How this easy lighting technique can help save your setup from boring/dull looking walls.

Hey everyone, today I wanted to make this video to show you this little lighting technique that can help improve your overall setup and can help save you from boring, dull looking walls. And to do that, I'd like to introduce you to Ibrahim. Al is an amazing cinematographer and photographer.
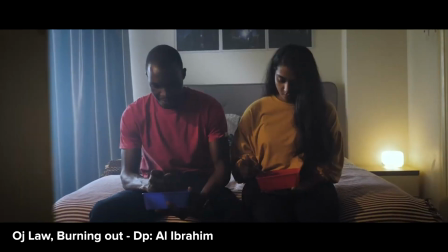0:17 He worked on a lot of short films, music videos, and shoots a lot of interviews.
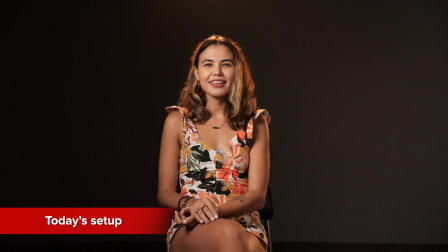0:22 Today he's going to be guiding us through this setup and show us how he achieved this look.
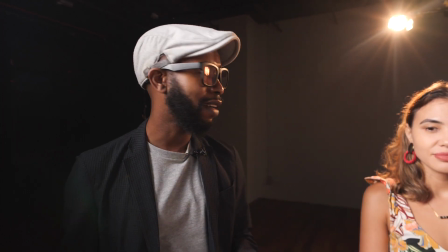0:26 So for our setup today, we have a model, Elvira. Hi.
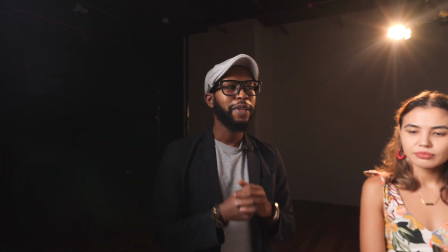0:32 So this is a set that you can use
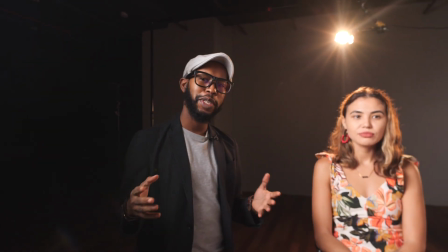0:36 for any sort of talking head video when you need your talent to be looking directly into the camera.
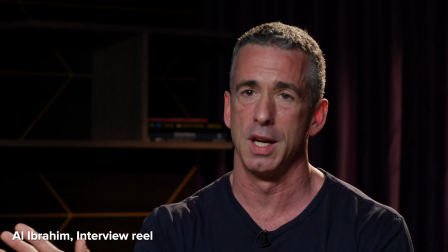0:42 So something like an interview that is directly to the camera, like a YouTube video,
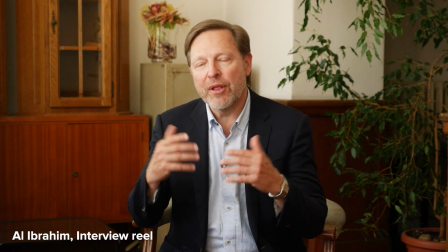0:47 any content videos, or an educational online class, or like a tutorial or something.
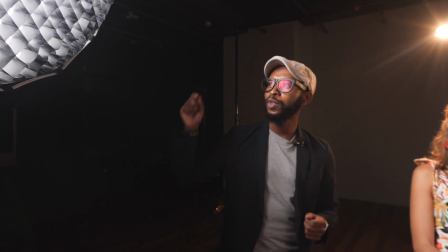0:53 And for this shot, we are using one aperture 300x
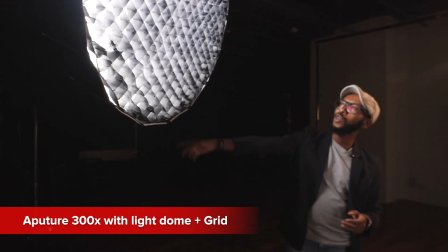1:00 with a light dome and an ecrit.
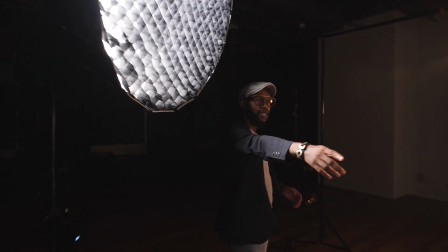1:06 And for fill, we have this 4x4 foam board.
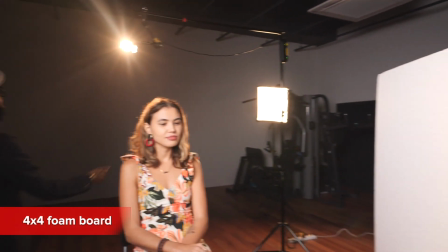1:12 And then over here for the backlight, I have this goalpost,
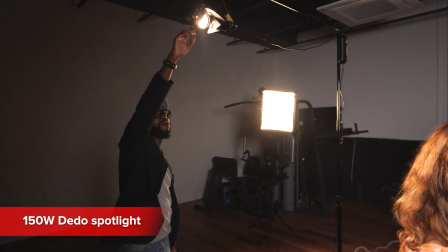1:16 and I have a 150 watt dado shining just like behind her.
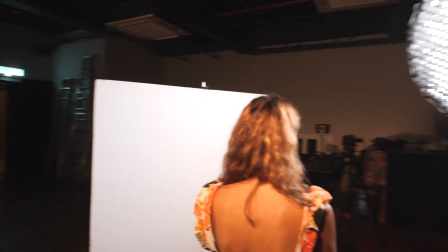1:24 And then we have another dado light,
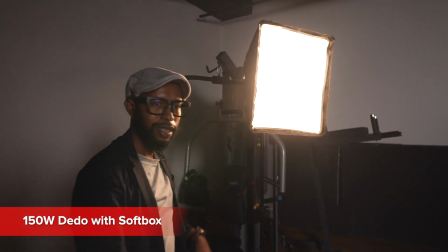1:27 which is with a softbox as well, just giving her an edge light on the dark side.
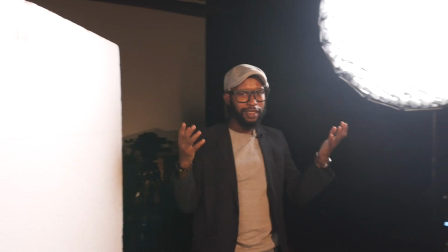1:36 If we just look at this, like this shot looks pretty good.
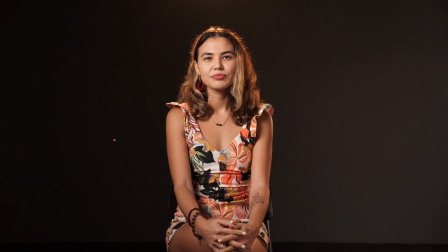1:40 The problem is that the background is quite plain.
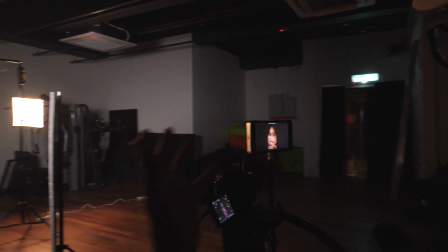1:45 It's a white wall, but because we don't have any light on it, you don't see it. So it's like this grayish black thing, which honestly I think it's fine to go with.
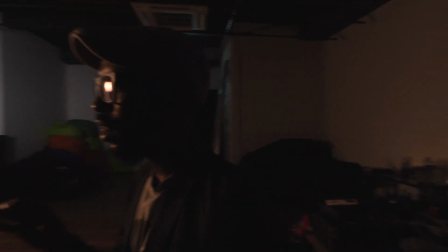1:54 But there's one simple thing you can do that will elevate this and just make it wow.
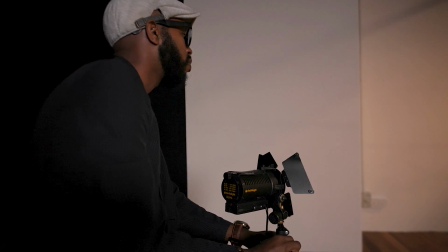2:00 And let me show you.
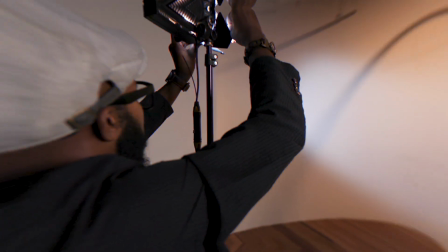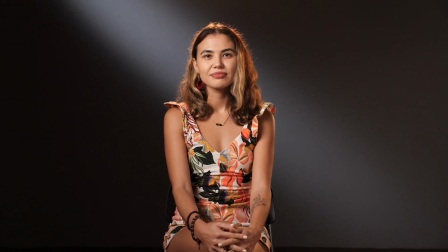2:08 This changes everything. This one light streak now adds interest into the background.
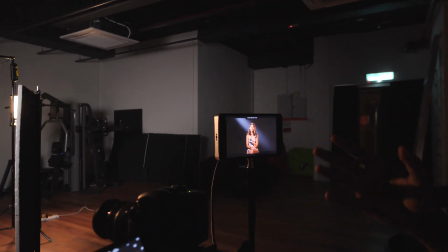2:15 Now she's not just in a void, in the middle of nothingness.
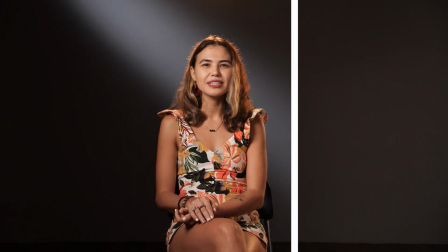2:20 She is in a set, and there is interest in the background.
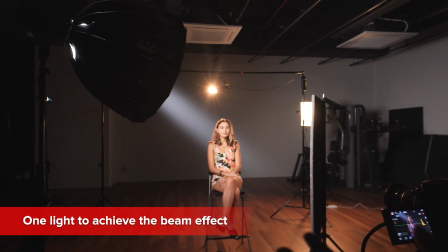2:25 And all you need to do this is one light. Thank you so much for guiding us through the set. It was very, very helpful. And I have a few questions. So what are the general do and don'ts when you achieve this kind of a light beam and that you would recommend cinematographers? Well, the thing is, what you're looking for in your frame, like whether you're lighting a face or a wall, is you're looking for contrast. So that's why when you put the key light, you don't put it straight on, because that would be flat.
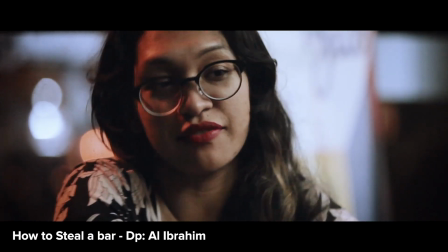2:58 You put it at a 45-degree angle, or even a 90-degree angle. It depends on the kind of look you're looking for. So contrast is what gives the two-dimensionality of a frame feel three-dimensional,
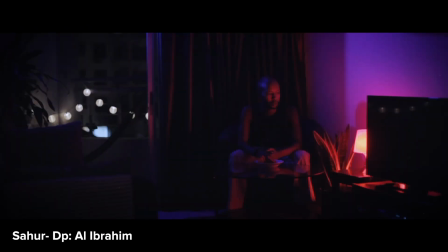3:13 because it's you see okay, this side is light, this side is dark, and then there's some sort of gradient that goes through. So when you are lighting a plain white wall, what you're trying to do is also create a contrast, to create areas of darkness, areas of lightness, and that will sort of give the interest in the background. So the only thing I can think of in terms of the do's and don'ts is that do the contrast, I suppose, and don't do the contrast. And you can do contrast in basically two ways.
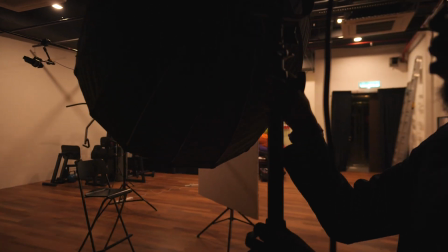3:48 The first way to introduce contrast is with light. So it's just darkness and shadows.
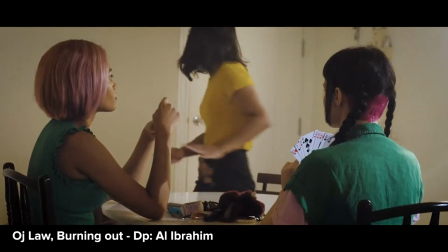3:55 And the second one is with colors. So it's just two different colors. Let's say if you have blue and red, that's also contrast. So what you can do is to have light and shadow and also color at the same time.